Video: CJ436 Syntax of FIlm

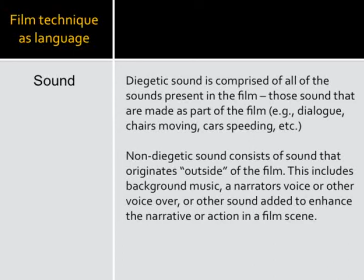Most films would go back and re-record that dialogue so you could hear the dialogue over the sound effects and staging of the set. but she didn't and in fact she used energetic sound on purpose to create a chaotic environment of war so if you've not seen Hurt Locker do that it's it's
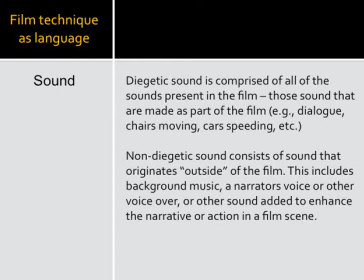it's a great film and particularly pay attention to the sound that that follows along
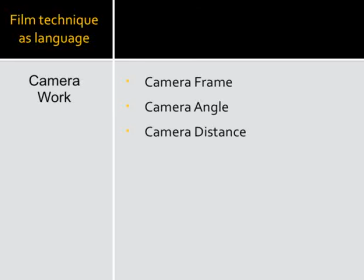through that film okay camera work is also a technique that's often used the camera frame the camera angle and the camera distance all helped us
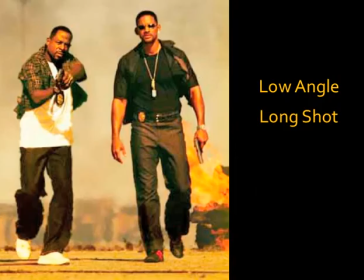to make meaning of particular characters and particular narratives in this scene we see that what's framed uh is it's a it's a low angle long shot meaning we see whenever uh if you've taken a photography class or a filmmaking class whenever the
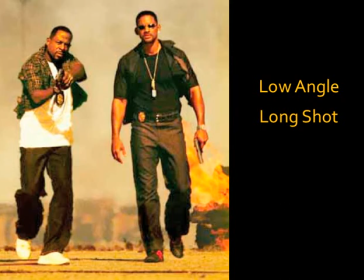shot is shot um down below uh the waist of the character that's meant to connote power or denote power. It's meant to give us thoughts of authority and respect of that particular individual.
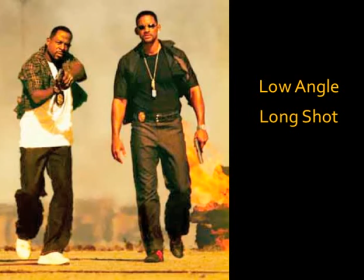The fact that they're walking away from an explosion and we see them full-bodied all contribute to our impressions of those characters as being authoritative law enforcement officers who have the situation under control.
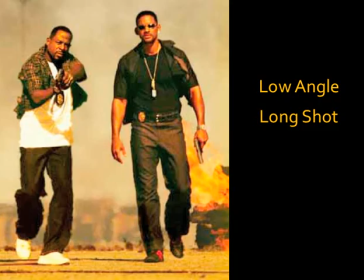So the framing and the angle of that shot all contribute to our interpretation of the characters and the narrative.
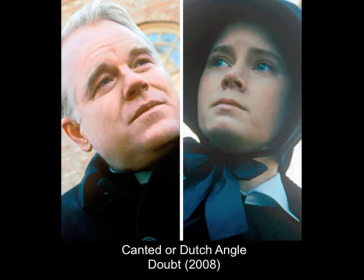This is called a canted or a Dutch angle. Basically, it's an angle that's tilted. So we see the character from an angle, again, a Dutch angle or a canted shot.
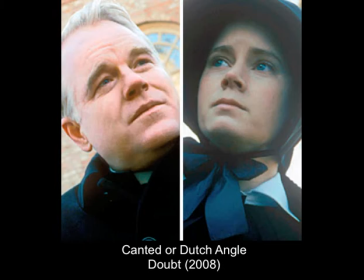These types of shots are used purposefully to, again, create chaos, to create suspicion. They create confusion for the viewer. This is used in Do the Right Thing. We'll watch a scene from Do the Right Thing where canted angles are used very,
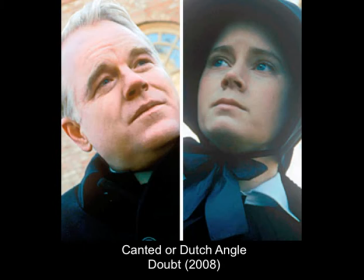very effectively to make you feel even more uncomfortable during a violent scene that's occurring. In Doubt, she's trying to decide if this priest is actually abusing some of the children.
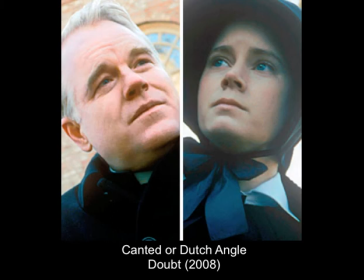So Doubt uses the canted angle a good deal to add to the mystery, the suspicion, the, again, doubt that's going on throughout that film.
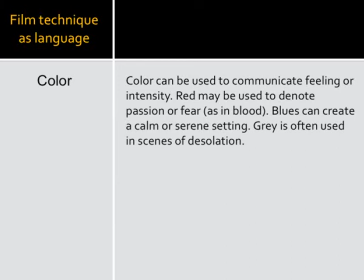Color is often used to communicate feelings. Red we tend to associate with love or passion or fear. Blood is often used very effectively in scenes to bring about fear.
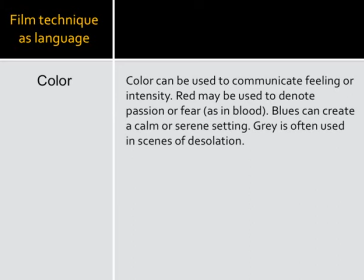Sometimes seeing blood even without the gore can evoke a lot of fear on the part of the viewer. Blues or muted tones can be used to create a calmer serene setting.
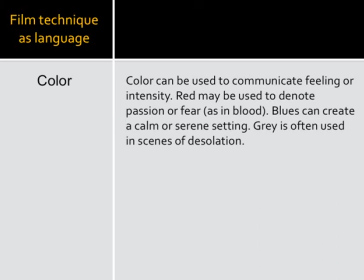Grays tend to be used to, again, like the dark gray, desolation, isolation. All of those ideas that come to mind when we see particular colors are used very effectively in film and very purposefully in film to contribute to the story of that crime.
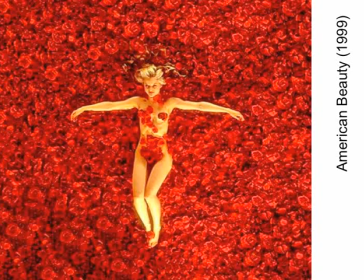If you saw American Beauty, you know that the roses here symbolize the fact that she was a virgin at the film. That's not really articulated at the beginning of the film, but it is towards the end.
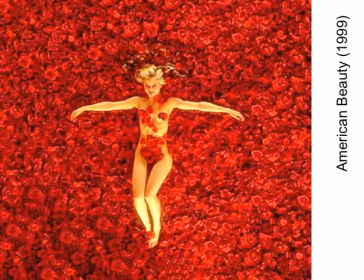So this image has meaning there. We also know that at the end of the film, I guess the protagonist, if you've seen American and beauty dies and we see a good a good deal of blood so there's also some foreshadowing in this image as well
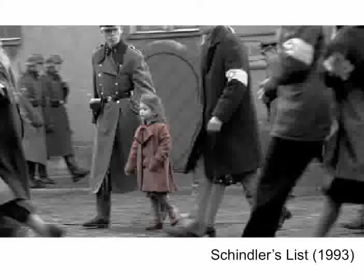to both passion and then a murder that occurs in that film
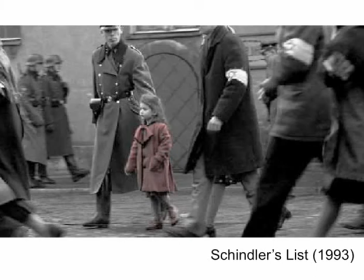steven spielberg used this used red also as well to foreshadow death if you've watched schindler's list and i'm sure most of you probably have whenever this little girl appears in the film She's the only individual in the film that is colorized with red on top of her jacket.
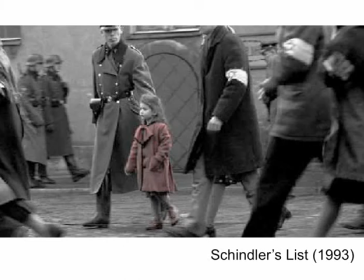The entire film was shot in black and white, and then they recolored her clothing. Whenever she appears, there will be a death scene that follows or an execution that follows the next scene.
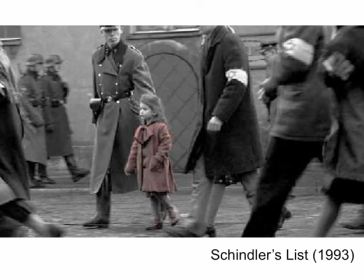So she's used as a foreshadowing technique, and that color is used as a foreshadowing technique in Schindler's List of death or execution.
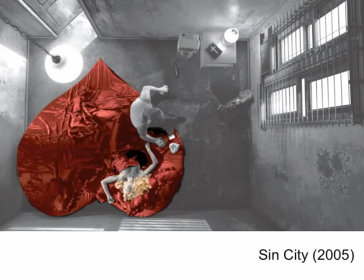and then we know that in sin city this scene occurs where he wakes up to find uh the woman that he's been with dead red here both symbolizing love and death uh at the same time i think the image of the bible on the table is also uh interesting and telling i'm not
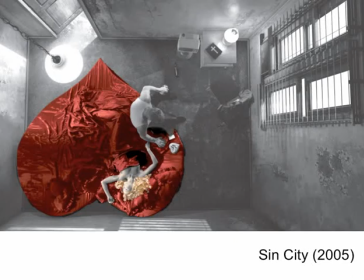sure what that brings up to everyone maybe um some some questioning about whether this character is good and bad, good or bad, and that's part of the theme of Sin City, is him trying to reconcile his past and his nature and things like that.
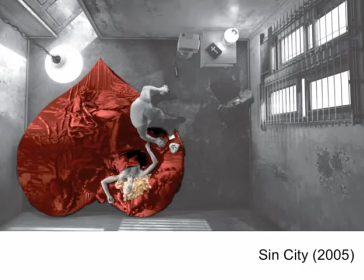So there are a lot of things that symbolically communicate in this scene, color being one of them.
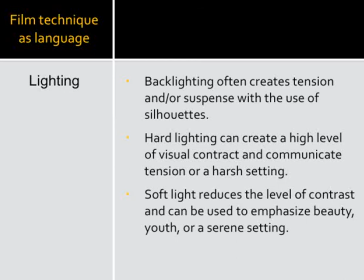Okay, lighting. I'll try to make this really brief. Backlighting usually creates tension, suspense, the use of silhouettes, and we know this, the stereotypical dark stranger that's following someone around the corner is usually silhouetted.
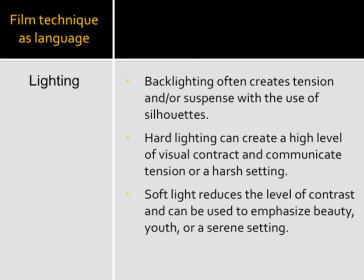We can't see their face, sometimes because of lighting, sometimes because of costuming. But that backlighting creates tension. Hard lighting, we talked about this when I mentioned film noir. A hard, or sometimes it's called hot lighting, is high visual contrast, really dark darks, really bright brights.
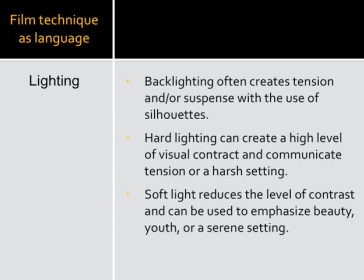That tends to communicate a tension or a harsh setting. Sometimes I think it also communicates clarity or it's high contrast scenes are also
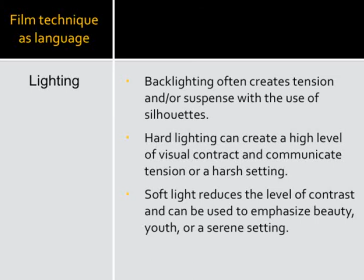often used to explore other worldliness and some kind of psychological clarity. If you can think of the I'm remembering another one that a film with Robin Williams in it,
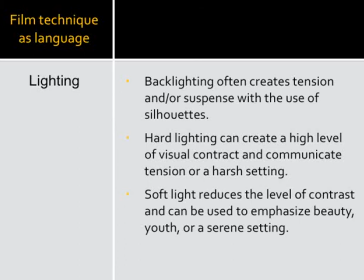but the only one I can think of recently is the Harry Potter film. and I apologize for using so many Harry Potter examples. But when he's at King's Cross after Harry's died, that's a very high contrast, but also kind of diluted scene.
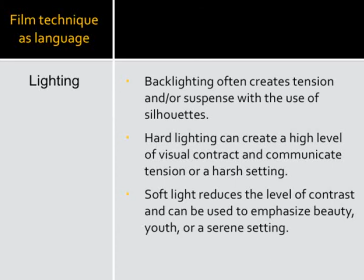But there's meant to evoke something kind of transcendent about that, some kind of memory and some type of self-reflection is going on or some kind of memory is occurring during that scene. So hard lighting can be used in a couple of ways.
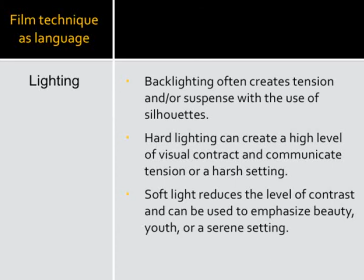It can be used to create a character that is harsh and cruel and mean, or at least suspect, like in a film noir. Or it's also used as a technique to explore someone's
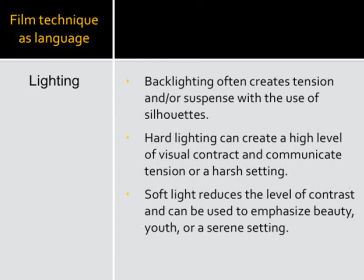inner world or their memories or what might happen upon death. So this high contrast lighting is really interesting to watch as you watch a film and how it's used and how it's used in a particular narrative.
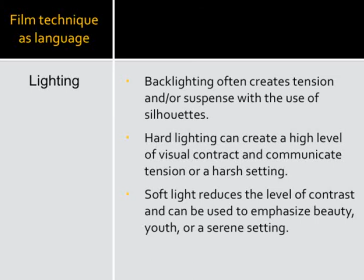Soft lighting is typically used to emphasize youth, beauty, innocence, serenity. I took a lot of photography classes when I was an undergraduate. And one thing we used to do, this is really old school again, I'm really dating myself,
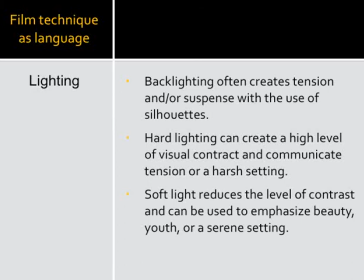But we used to take Vaseline and rub it on a glass protective lens, and that would create this very diffused, soft look through the lens of the camera.